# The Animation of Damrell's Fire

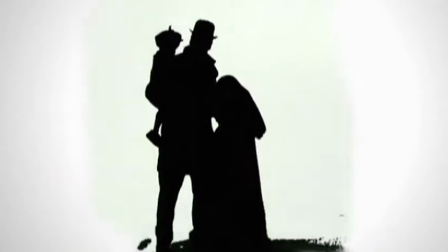(4:22)
So, we made several kinds of people. The most numerous were actors, filmed against a green screen, and then transformed into silhouettes,
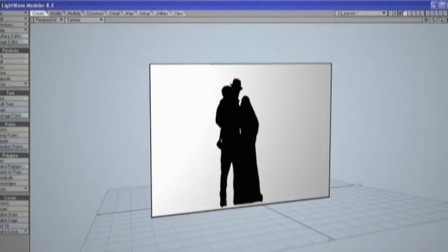(4:33)
and then composited into the scene.
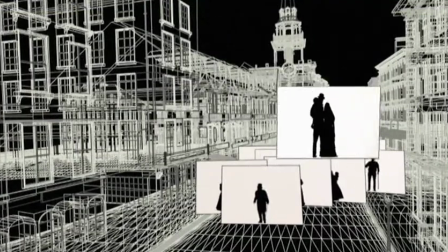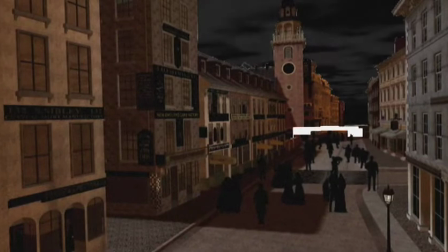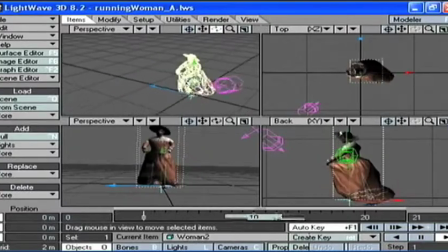(4:46)
Our other actors were 3D models that we used when the camera moved to multiple perspectives. Of course, to supplement the scene, we would add 3D objects, usually modeled from old photos or lithographs.
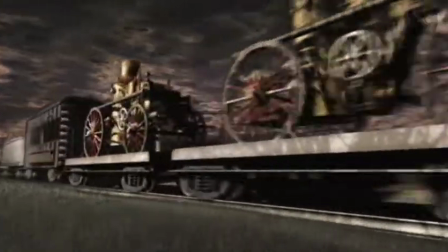(5:04)
For
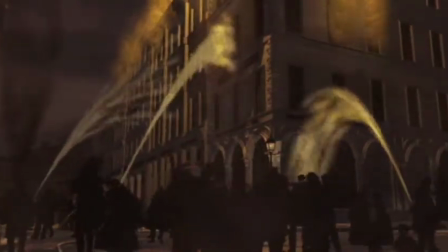(5:09)
For each scene, we use some effects such as water, smoke,
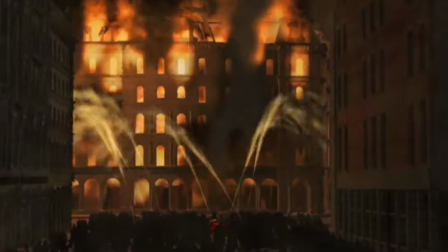(5:17)
fire, many kinds of fire, and sometimes fog or mist.
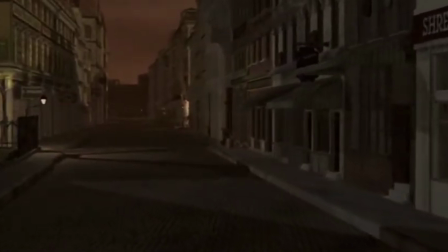(5:24)
And of course, we needed to light the scene also.
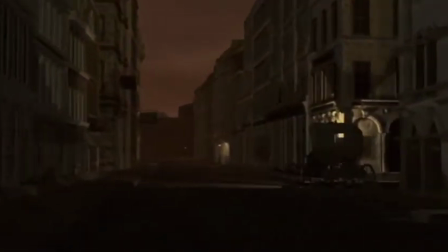(5:30)
In the real world, lighting is crucial to the ambience of a film, and the same is true in our virtual world, for example, at Serene Twilight in the city.
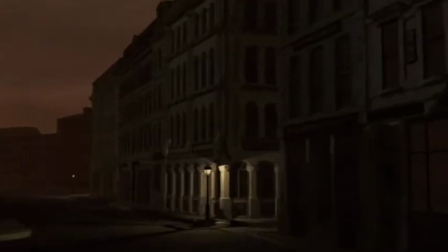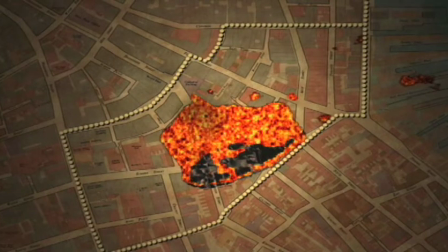(5:45)
We also used animation to clarify potentially complicated developments, such as how Damrell's tactics changed during the course of the fire.
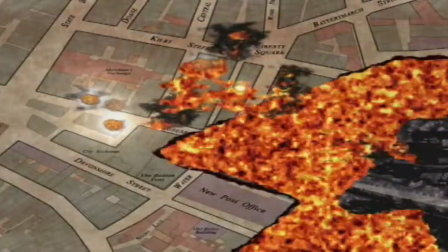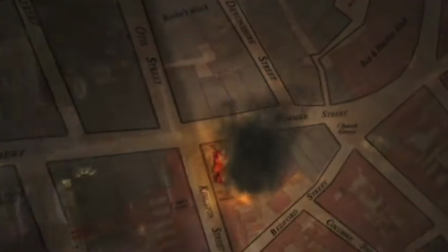(6:01)
We also moved the map into 3D animation to bring the viewer back into the scene.
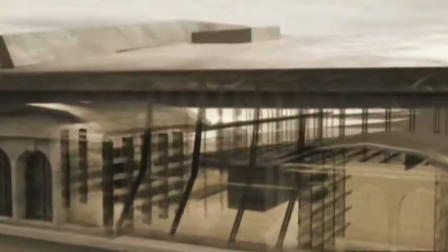(6:09)
We also used animation to show Damrell's point of view, giving the viewer sort of X-ray vision.
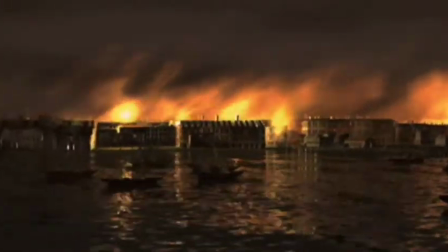(6:19)
And, more than once, the animations were breathtaking. Quite beautiful, really.